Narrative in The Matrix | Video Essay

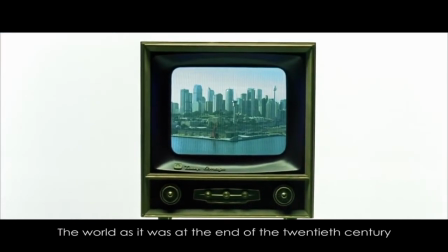4:12 As the camera moves in towards the television, Morpheus slowly sits down, becoming a docile body,
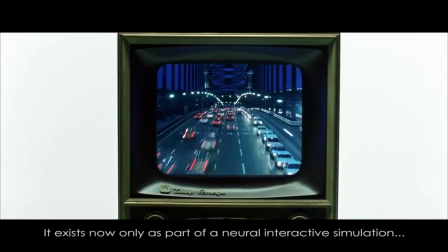4:18 and the viewer is heavily reminded of the postmodern concept of hyperreality,
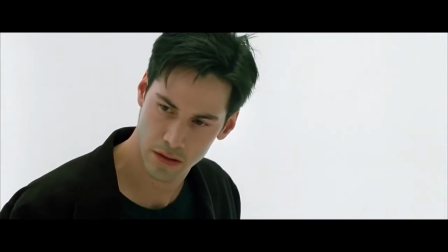4:23 that the bombardment of images and information we face from such objects as a TV and internet provide.
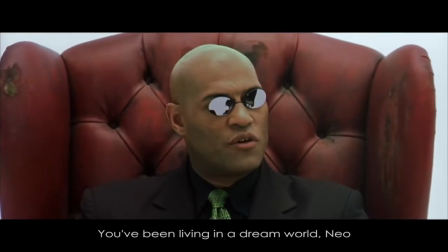4:30 After Morpheus has explained the dream world Neo has been living in,
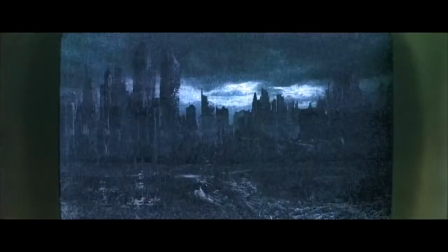4:33 he then sits back in his chair abruptly and clicks the remote control so that the television shows us the world that he has been blinded from. At this point, the camera moves completely through the television screen, here a type of portal,
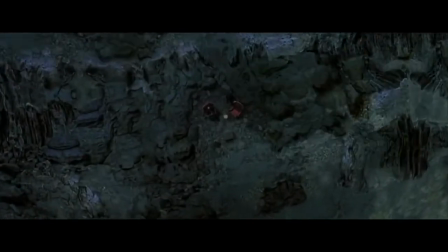4:47 signalling another transfer through which the characters and the audience are going.
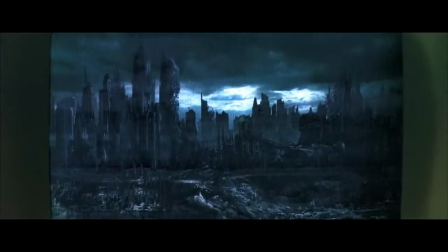4:52 The use of a kind of warping special effect is also employed to further reinforce that there is a transferal of space, and possibly time,
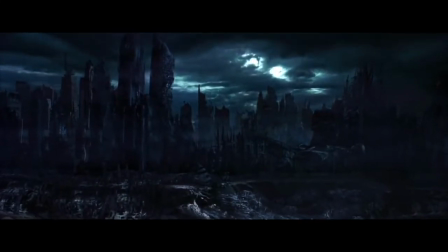5:00 occurring as a diegesis moves to a new container. This transfer is also signalled by the serene and silent diegetic
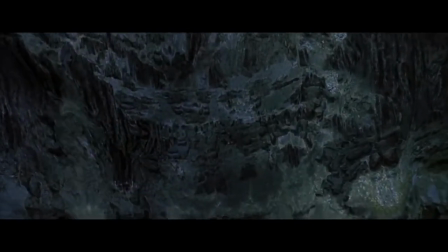5:09 audio being interrupted by non-diegetic discordant orchestral music. The single take camera shot is employed again, calling back to the previous time it was used.
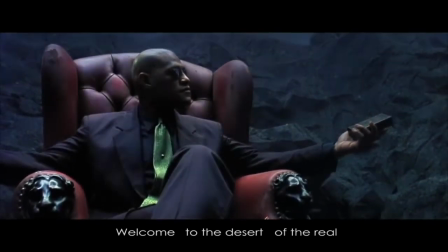5:19 This time the viewer knows roughly what might happen, which is reflected in the directorial decisions made of relatively less abrupt camera edits and sound.
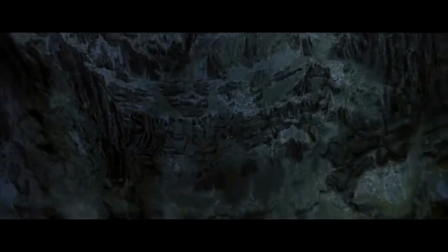5:28 Ultimately we swoop down the cliff face to Morpheus, who then gets to deliver the memorable "Welcome to the Desert of the Real" line,
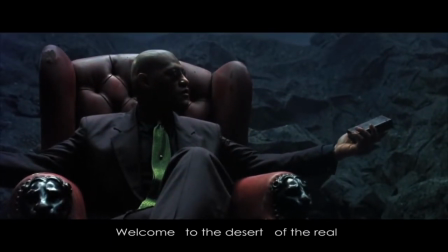5:35 itself taken from the first page of Baudrillard's book Simulacra and Simulacrum.
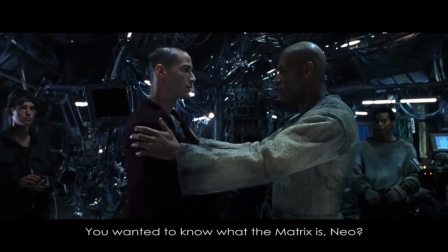5:41 Throughout this complex yet relatively short sequence, the viewer is both in the position of Neo learning about the Matrix,
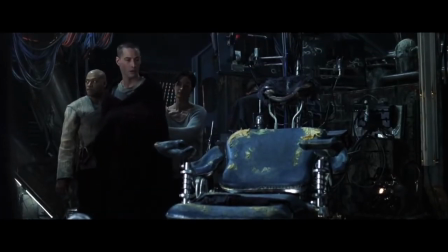5:48 while simultaneously being able to associate with the other characters of Morpheus and Trinity and their relative degrees of omniscience.
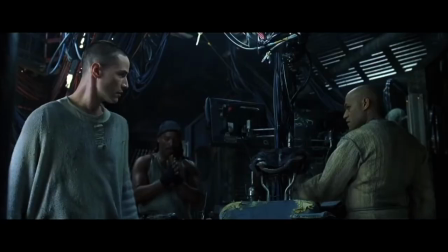5:56 For example, as a member of the audience watching the film,
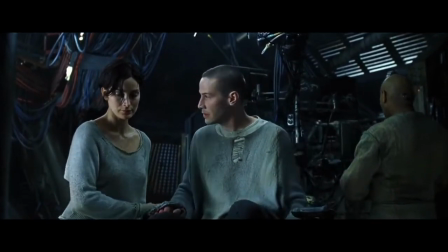5:59 we could easily be in the place of Trinity watching Morpheus and Neo on a monitor as they are in the Matrix.
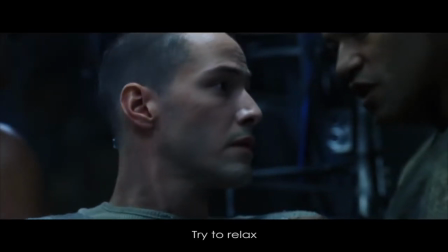6:09 Try to relax.
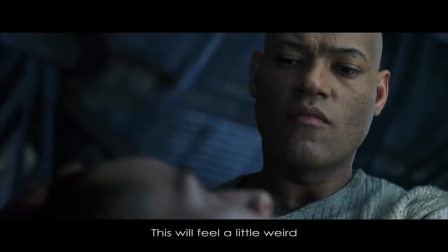6:13 These various viewpoints are carefully interwoven during the sequence,
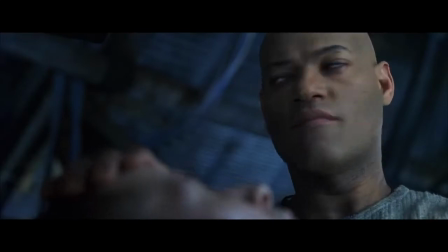6:17 allowing the viewer to keep a grip on the plot as it jumps between containers in order to tell the story.
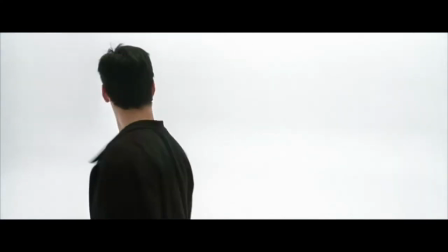6:23 By allowing the viewer to share the perspective of multiple characters, the audience gets to experience bewilderment and omniscience simultaneously.
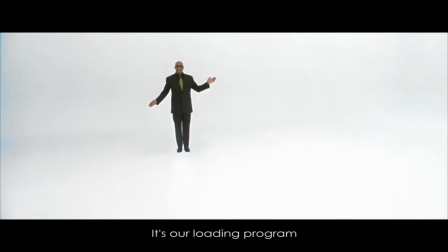6:32 It's our loading program. We can load anything from clothing to equipment, weapons, training simulations.
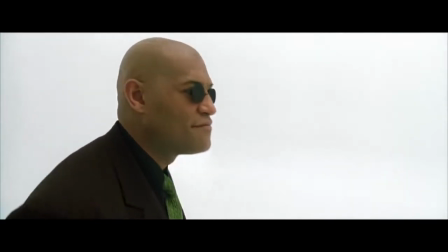6:43 These two positions are interwoven at a fast pace throughout this sequence, yet incredibly carefully as described previously,
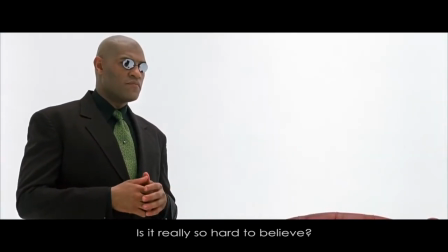6:50 so that the viewer is fully able to understand the conflicting perspectives that Neo undergoes during the scene.
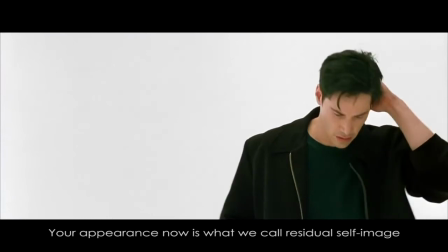6:58 Your hair has changed. Your appearance now is what we call residual self-image.
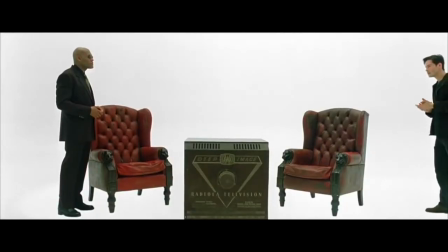7:04 It is the mental projection of your digital The mise-en-scene of the sequence rapidly changes from the spaceship where Neo is being plugged in,
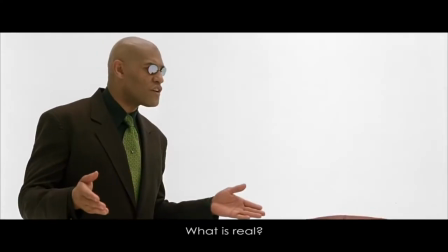7:12 to the blank construct area, and then finally onto the simulation of the real world within the construct area.
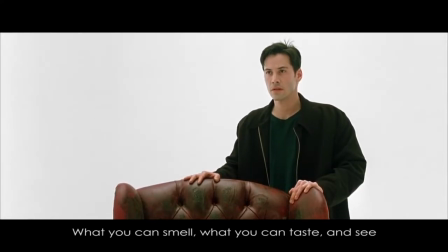7:18 Through a combination of sound and camera movements, the viewer is indicated to clearly that these changes in the container are occurring.
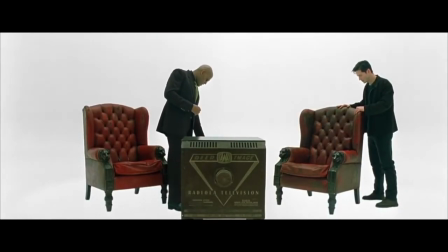7:26 The oppositions of silence to a loud screaming and vice versa within the sound design and the location changes from the darkly lit,
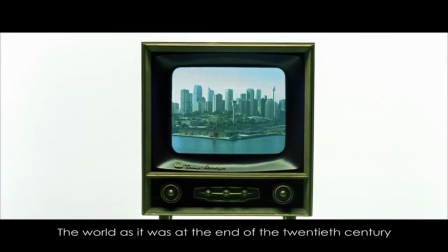7:34 cramped conditions of the spaceship to the completely open and bright construct area are
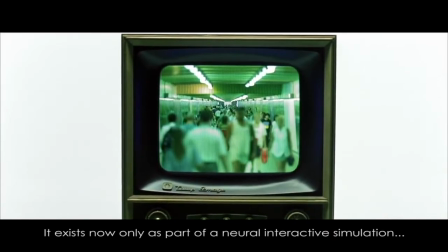7:39 used extremely effectively and deliberately to keep the viewer on board with the progress of the plot.
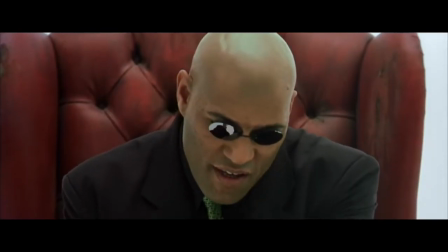7:45 Despite all of its complexities, The Matrix succeeds in telling its story. Even with all of its complicated non-mainstream themes,
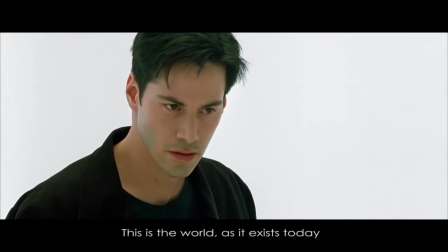7:54 metaphors and narratological complexity, the film was a huge box office success. By analysing the film in close detail, we can see exactly how this was achieved so effectively.
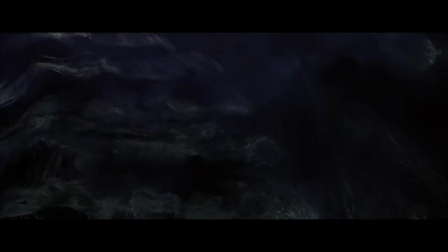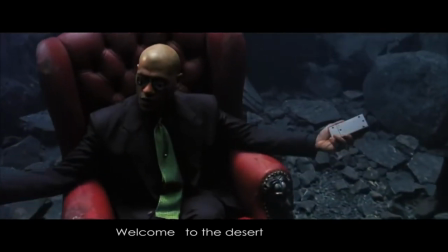8:11 Welcome to the desert of the real.